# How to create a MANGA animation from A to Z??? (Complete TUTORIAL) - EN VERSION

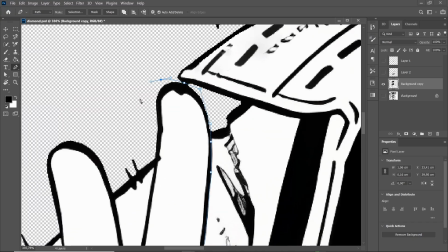249s
So I know that I'm going to animate the character's 2 arms, so I'm going to cut them out with the pen tool, of course.
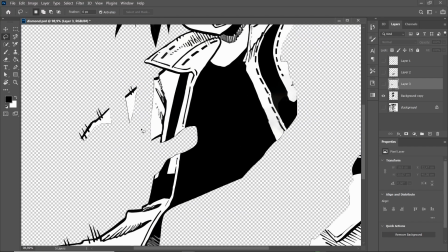254s
Then once I have cut out the arm, if we remove it, we see that it's empty. So I will retouch it as best as I can to avoid seeing the hole when the arm moves.
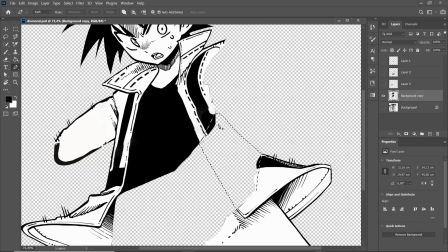262s
To add a bit of flow to the animation, I will also cut out the bottom of the jacket. And similarly, once I have cut it out, I do the retouching behind.
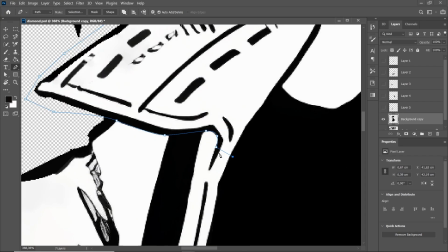269s
And the same for the collar. I cut it out out and then see if it creates holes or not.
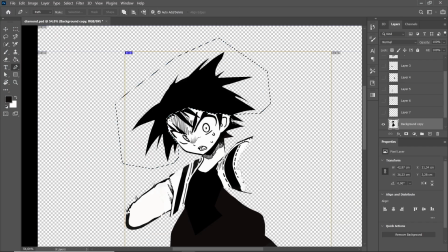274s
I repeat exactly the same step for all the parts I will cut out. So then for the hair, I cut out a few strands, but not too many, just to see how it looks in animation.
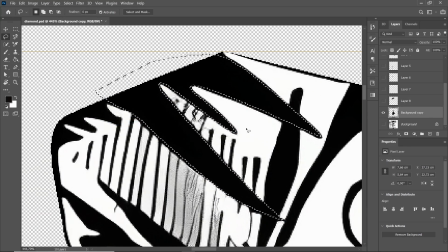282s
So we have repeated the cutting step several times, so we have several layers we can animate. So once again, it depends on the length of your animation.
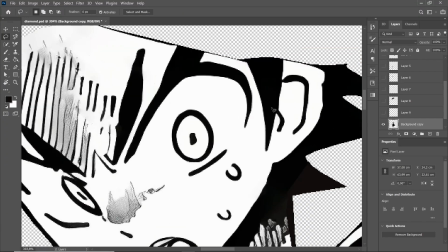289s
If your animation lasts 1 second or more, it's worth animating the small details, as the viewer will have time to enjoy them.
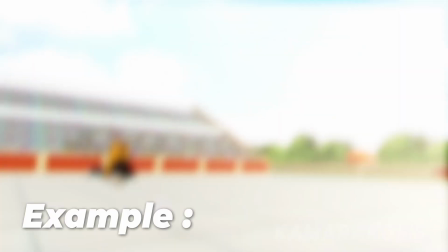296s
But if it lasts less than a second, it's up to you, because during the movement of your animation, the viewer might not have time to perceive the animation.
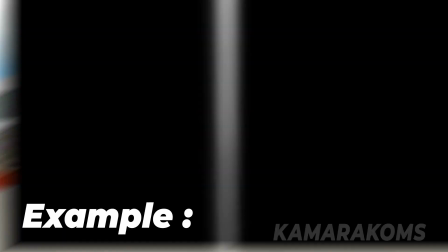304s
Since I know that my animation will last more than 1 second,
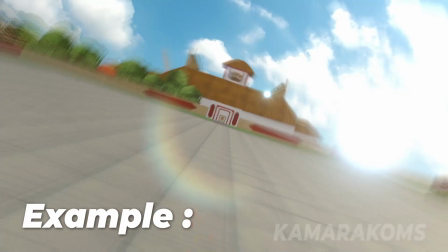308s
I decided to take 20 to 30 minutes to do the cutting and touch-ups of my Photoshop file.
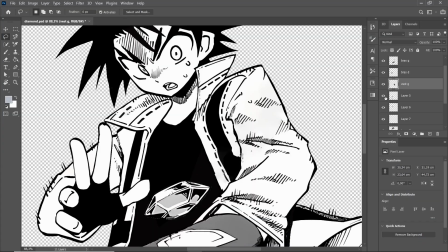313s
So now, before moving on to step 2, which is importing into the software After Effects,
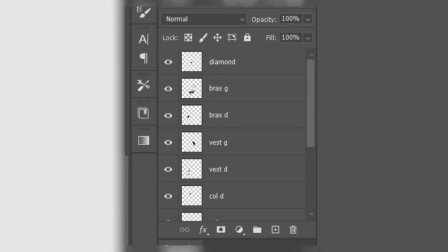319s
I will rename all of my layers that I have separated to find them more easily during the animation.
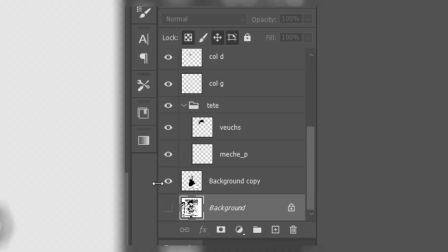323s
There you go. These are small details, but when you have a lot of files in your project, it makes your life easier and saves you a lot of time.
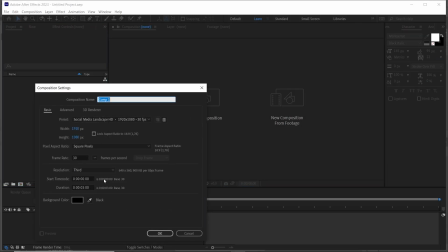329s
So there you go. Now, step 2, animation on After Effects.
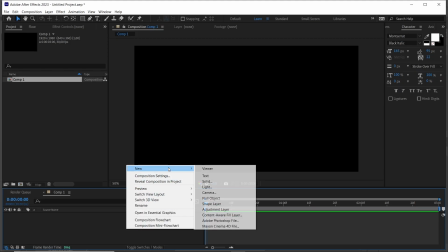333s
I create my project, I create my composition, and the first thing I do is create my 3D camera, because I know my animation will be in 3D.
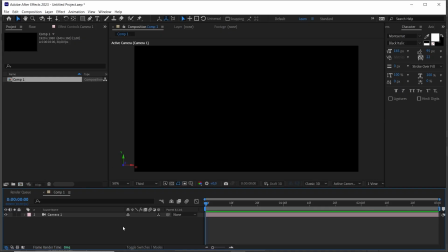340s
With experience, you will anticipate what kind of animation you want to do with your boards that you have cut out.
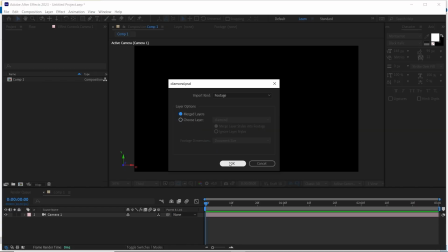346s
So I roughly know it will be a 3-dimensional zoom out. I don't know exactly how I will do it, but I will progress little by little in my animation, then I will know what I want.
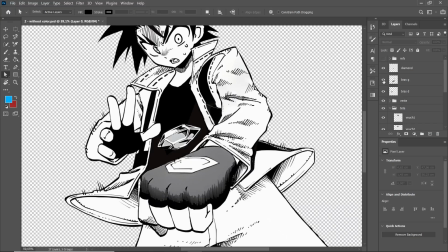354s
In fact, in this video, I want to test something.
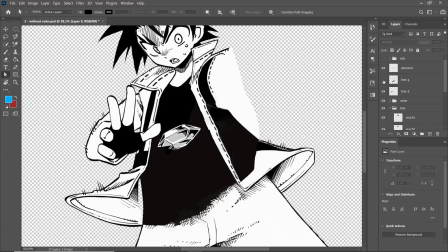356s
So I will separate the position of the character's arm and the position of the character itself, so that when the 3-dimensional camera moves, we see a 3-dimensional effect.
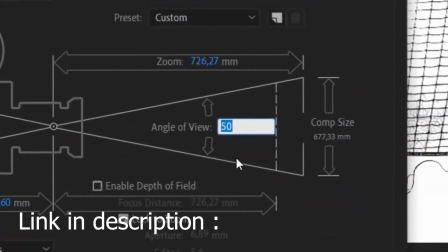364s
So on the character's arm. If you want to know more about creating a 3D camera,
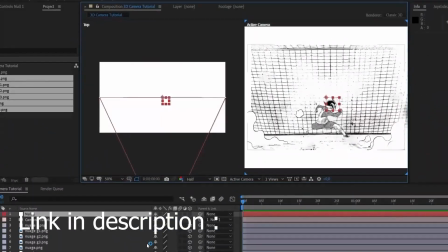368s
I made a tutorial on how to create a field effect in After Effects so that the scene is more realistic with only 2D shots.
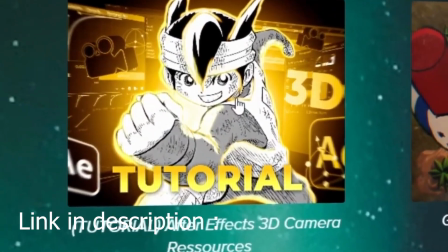375s
There are also all the resources available for free on my Payhip if you want to view step by step.
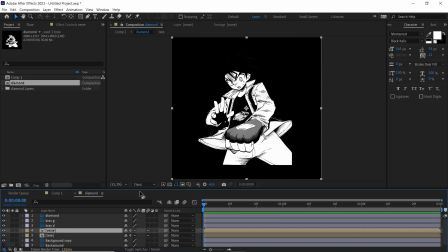381s
So to start, I placed my character in the composition.
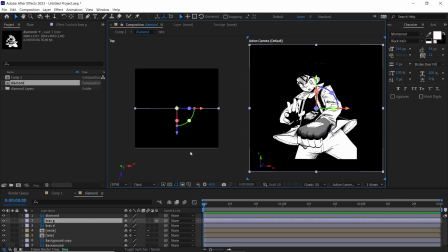384s
I created a keyframe at the beginning and at the end of my composition to create a zoom out effect.
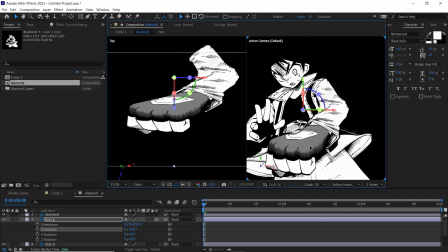390s
I took some time to both frame the character and have this field effect on the character's arm.
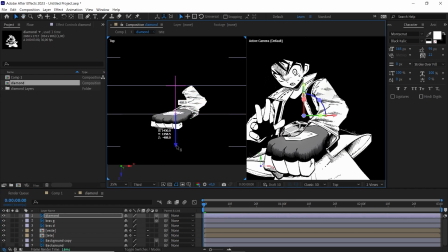395s
For that, I had to work with the keyframes to assess the distances separating the character's arm and finally get the result I want.
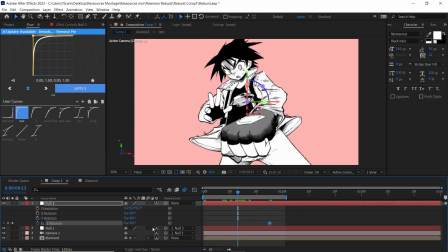402s
At the same time, I tried to perform a rotation during the zoom out, but it seemed a bit too complex for the animation because it was hard to focus on the character, so I dropped the idea,
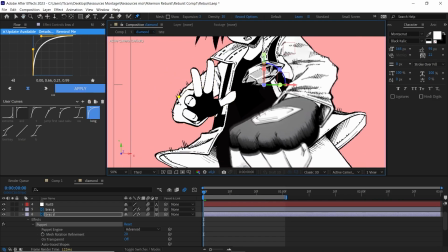410s
I abandoned it. Then, after doing the zoom out, I animated the character's 2 arms moving closer to his body,
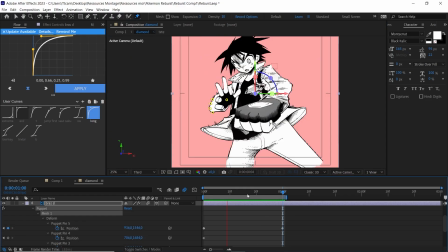416s
as well as the diamond moving closer to the support on his hand to make the viewers understand that the main action is focused on the diamond.
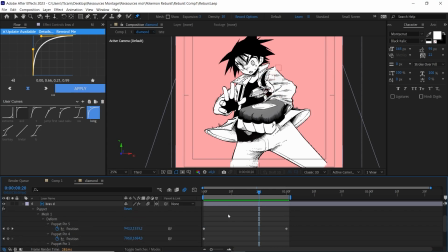422s
Once I worked on these movements, I made sure they matched my camera movements.
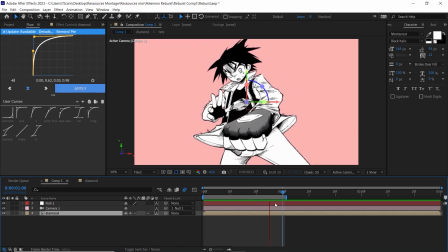428s
Here is the result. Stylish, right? Since the animation was quite decent, I moved on to animating the jacket and the collar.
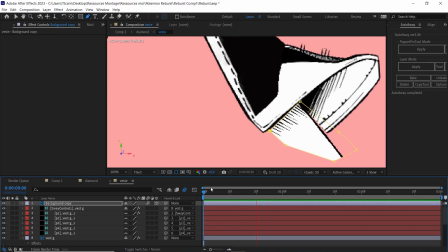435s
This time, a little challenge because the jacket was both in front and behind.
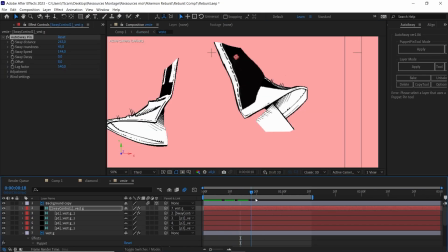439s
So I made a small adjustment to give the impression of the jacket passing both in front and behind the character.
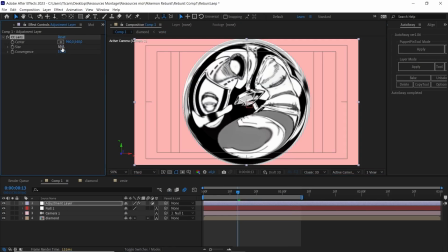444s
As for the collar, no problem. Everything went as planned. Then I added a slight lens effect to give depth to the edges.
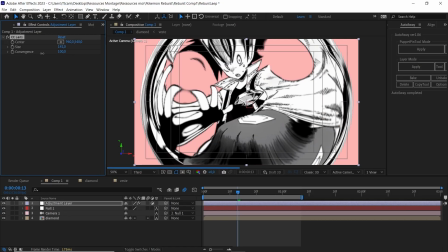450s
Just because I find it stylish, but you don't have to do the same. Everyone does as they like.
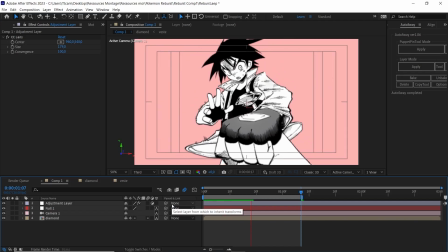456s
Then I animated it so that it synchronizes with the zoom out effect to give a pretty stylish result. Here's the result. So, since I saw that the arm movements were going well and the collar and jacket movements were also going well, I moved on to the hair.
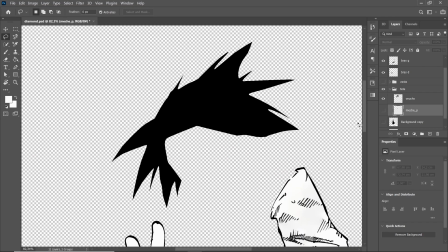470s
So I went back to Photoshop. This time to carefully cut out the hair.
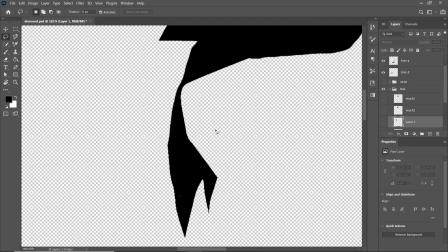473s
So here, same process as before, cutting, and once we cut, we retouch to avoid having holes.
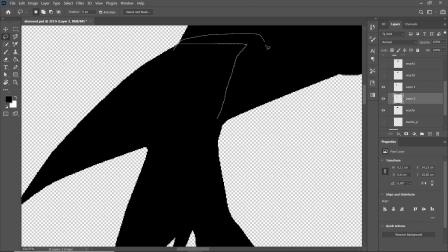479s
I separate the different layers, then rename them to make it easier during animation.
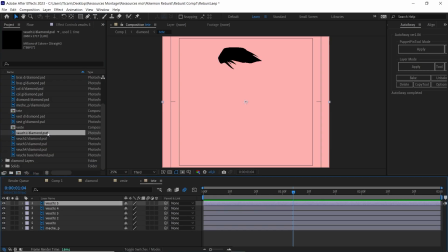483s
Then, once this step is completed, I re-import the file into After Effects because the old file does not have this additional hair cutout.